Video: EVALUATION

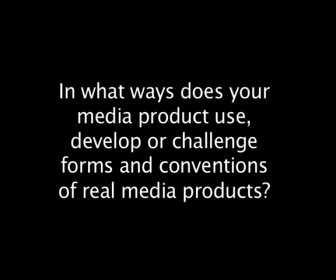0:00 In what ways does your media product use, develop, or challenge forms and conventions of real media products?
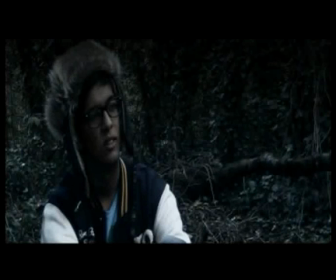0:08 My movie trailer directly uses the main conventions of a horror film as the setting is of a forest at night, which has connotations of danger and mystery.
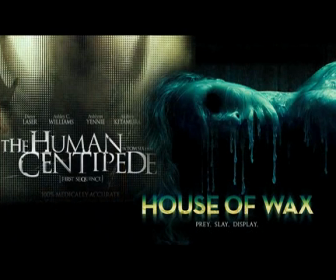0:17 Two films which have this are The Human Centipede and House of Wax.
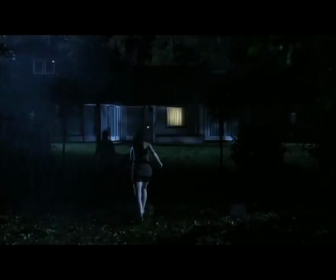0:21 In The Human Centipede, the characters get lost in a forest and stumble upon an isolated house.
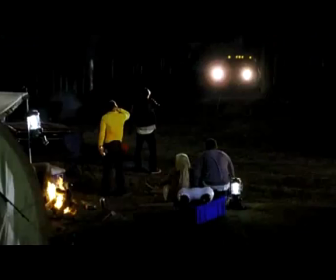0:26 However, in House of Wax, the characters camp in a field within a forest, where a mysterious person in a pickup truck is suddenly seen watching them.
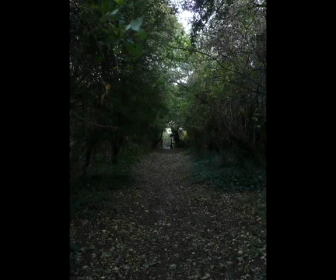0:35 From this, I felt that having a forest as my main location was key to making my mise-en-scène look effective.
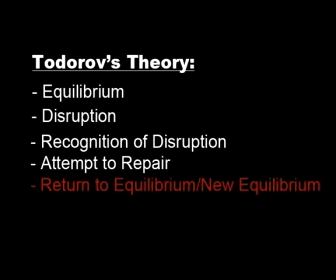0:42 In horror film trailers, we see part of Todorow's theory: equilibrium, a disruption, recognition of disruption, and attempt to repair. I've used this theory in action in my product to give it more of a professional look, as well as following conventions of other media products, such as Drag Me to Hell or House of Wax,
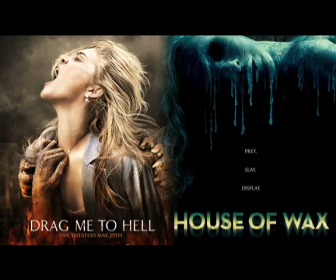1:02 where they don't show the return to equilibrium or the new equilibrium in order to convince the audience to watch their film and find out what happens.
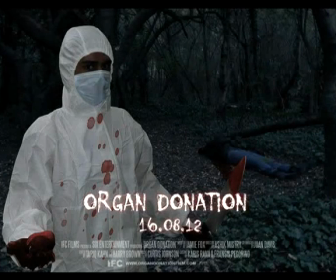1:13 Although my product is focused on the horror genre, it focuses more on the subgenre of slasher due to some of the events shown in the trailer, such as the hostage's arm being chopped off.
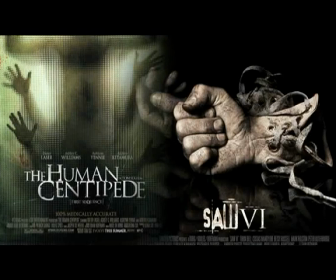1:22 A shot like this would normally be expected in a film like Human Centipede and Saw, where the villain tortures his victims. I have given my hostage scene a filter which makes the audience think the hostage is under an ice blue light,
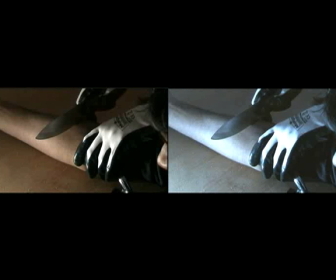1:35 which adds connotations of a surgical environment, which is used in the Human Centipede,
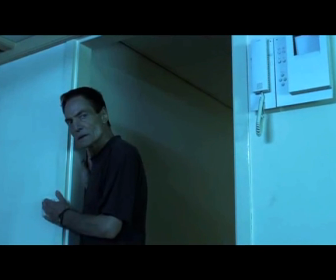1:39 where the male hostage is first seen strapped down to the bed.
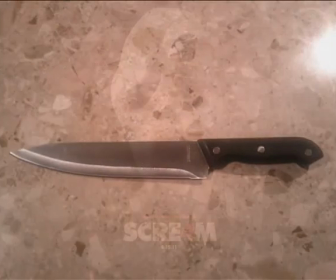1:45 The use of props such as a large knife is expected in a slasher movie, such as the Scream franchise,
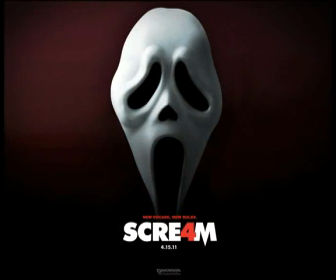1:51 showing that I am also following the conventions of a movie in my genre. To develop this convention, I have also made the villain use a syringe,
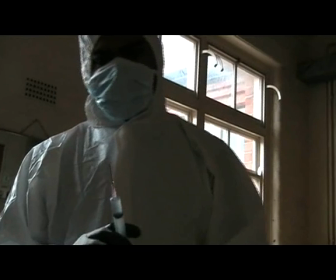1:59 suggesting that the character is experienced rather than a novice when it comes down to torturing his victims.
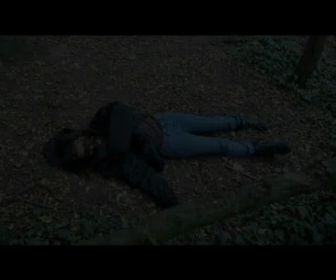2:05 To follow conventions, I have used some stereotypical characters such as a girl who is weak and becomes a victim, another girl who survives at the end of the film, and a male character who tries to overcome the killer. This is typical representation that many film industries use when creating films,
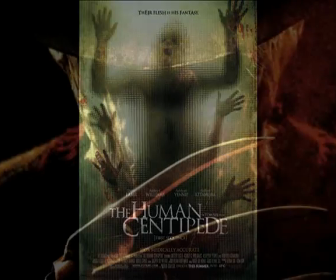2:22 such as IFC Films when creating The Human Centipede, and New Line Cinema when creating Nightmare on Elm Street.
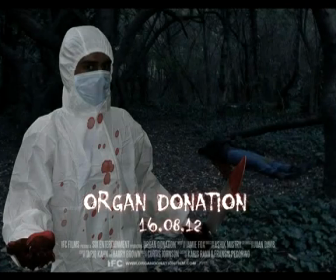2:29 For my poster, I have made it clear that it is a slasher movie by having a knife dripping in blood, bloodstains, blood on the villain's clothing and gloves, and blood pouring out from under the girl on the floor. I have chosen to have this victim in the poster as a female due to their negative representation as being weak,
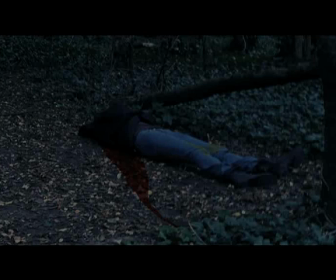2:47 and that in horror films you almost always have a female as the main victim. Following this convention, I have decided to have the villain as a male,
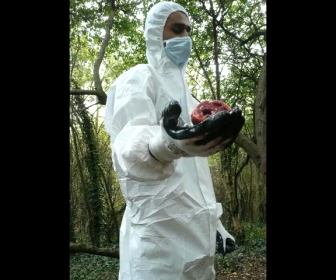2:56 as it is conventional to have a male villain due to their representation of being powerful and dominant.
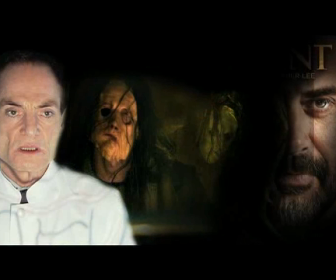3:01 For example, The Human Centipede, House of Wax, and The Resident all have male villains, showing that I am following the traditional convention.
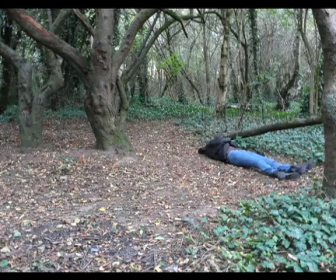3:09 Following conventions, I have edited the image on the poster.
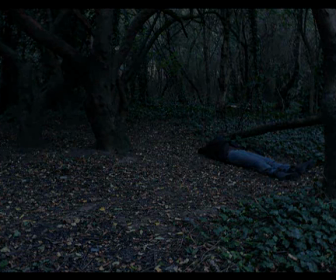3:12 I have made the forest look dark and mysterious with the use of brightness and colour, giving it the connotation of being unsafe, which other horror movies have done. Two characters that I have used in the main image are the villain and the female victim.
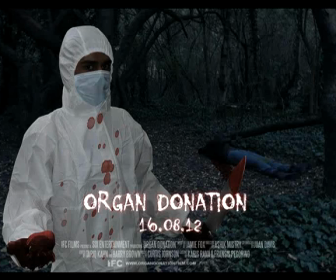3:24 I have adjusted the image to show the narrative, which is that the villain has successfully murdered the female in the background and taken out her heart.
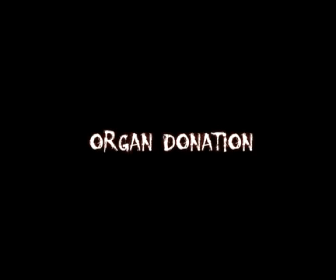3:32 This directly relates to the title of the movie, Organ Donation, as the victim has lost one of her vital organs to the villain's master plan.
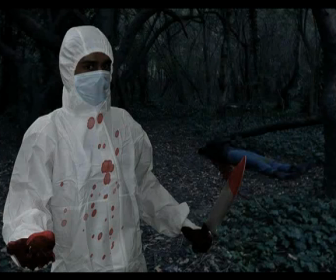3:40 My main image gives away a lot of the main plot, which in professional horror movie posters you find quite often, such as the main image of the two posters which I have analysed, Human Centipede and Drag Me to Hell. My target audience for my film are teenagers to young adults.
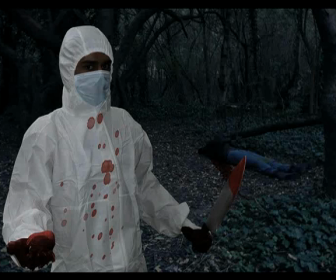3:57 Due to the excessive use of blood, this image directly appeals to an audience that loves blood in horror movies. For my website, I have used a simple layout which is similar to the website of Human Centipede.